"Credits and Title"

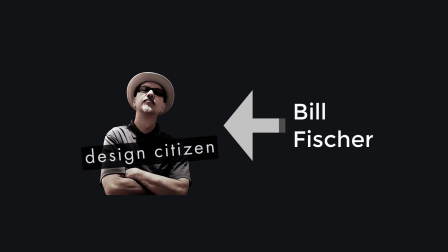My name is Bill Fisher.
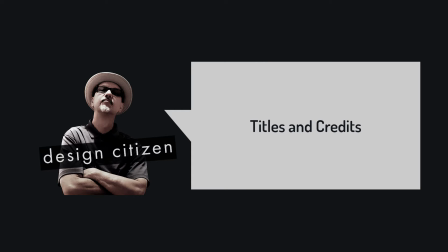This demo covers titles and credits using Adobe Animate.
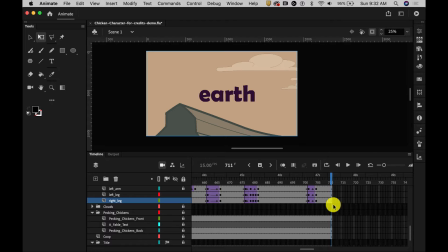Our credits and title have voiceover accompanying them, so I'm going to create some credits, and the techniques that we use to do that will also be applicable to the titles.
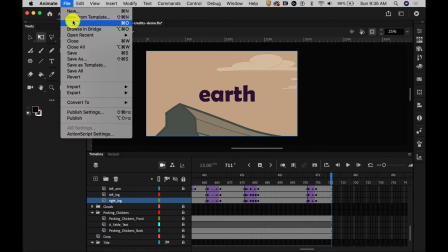To import the audio, I will choose File, Import to Library.
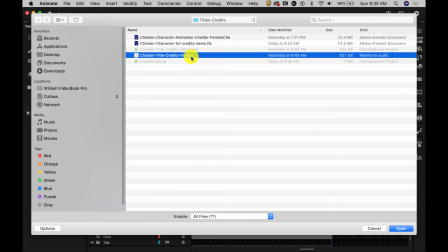Choose the .wav.aif file that we'll be using.
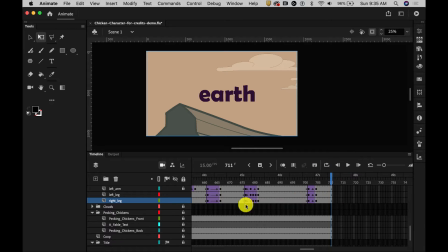And we didn't see anything happen, but it is indeed in the library. I'm going to create a new layer for the credits voiceover.
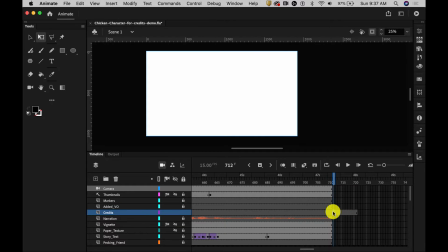I'll put a keyframe where I think I would like for it to start. And then once I have a keyframe, I can choose it and click on the properties,
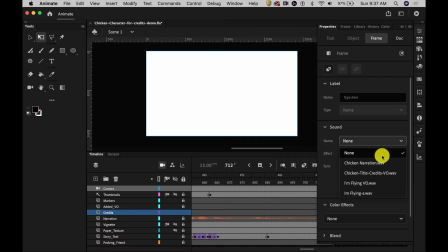and under the sound panel, I will find the credits voiceover.
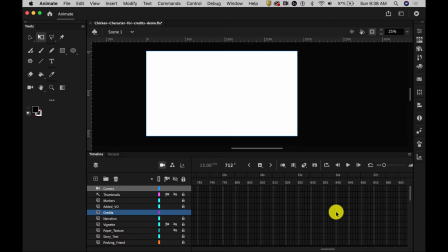And then we simply need to go down the timeline and see if we can find the end of it. I do that by continuing to insert frames.
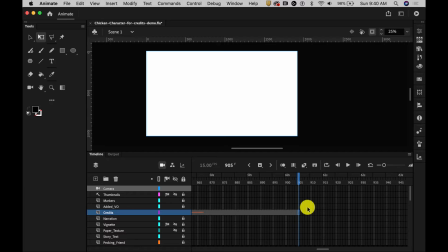And it looks like the end is right there. Now we're going to want to have the rest of the animation still showing.
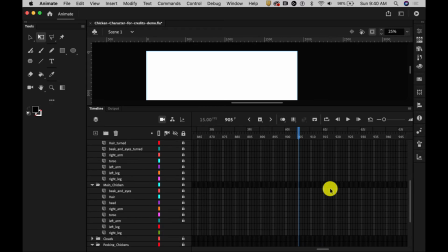So I'm going to click the top layer keyframe and hold the Shift key down and click on the bottom layer keyframe.
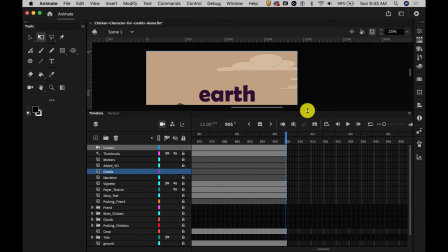Control click and insert frame. I don't want this word Earth here because that's where I'm going to put the credits.
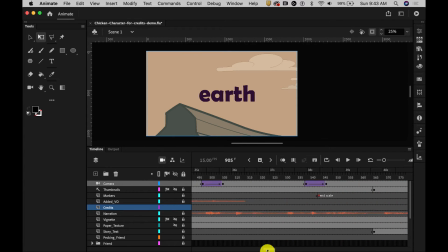So what I'll need to do is get back to the beginning of the credits, find the layer that that word Earth is on, which is our story text,
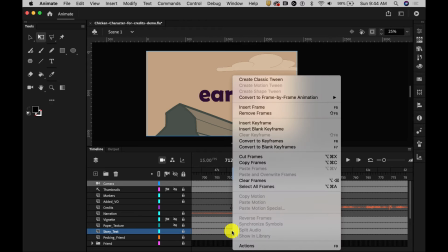and right there I'm going to insert a blank
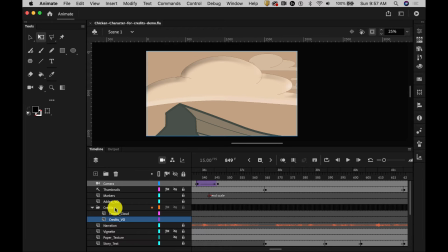keyframe. I've created a folder called Credits, put my credits voiceover there, and another layer called Credits Cloud, where I've put this visual asset. I think it's important to isolate the credits from the background information if we're going to reuse some of that background.
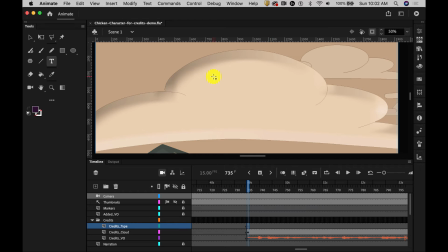Now I've created a type layer. I'm going to get the type tool and draw a box. In that box, I'm going to type flying chicken.
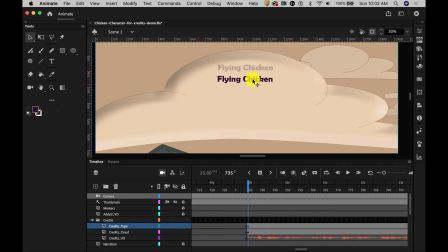And you can see that this is a pretty readable type. There are two kinds of type. One is called display fonts, and the other is called text font.
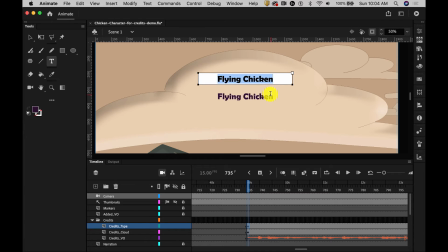I chose a font that I think can work for both. It's readable at a small size and, of course, at a large size. Let's try a font that may not work that way. This font would be difficult to read in a small size, the kind of size that we would see in paragraphs.
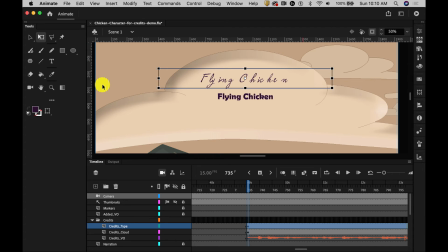However, for a display, a title, it's fine. Sometimes we'll use a different font for the title or the display and a different font for what we call the body copy.
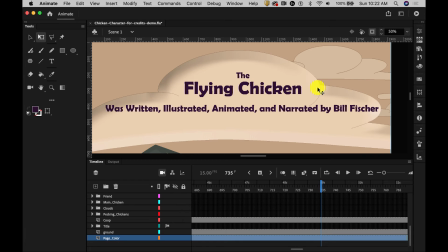A couple of good rules for setting type. Make sure that the lines are not too long. It's difficult to read text that stretches from one end of the screen all the way to the other.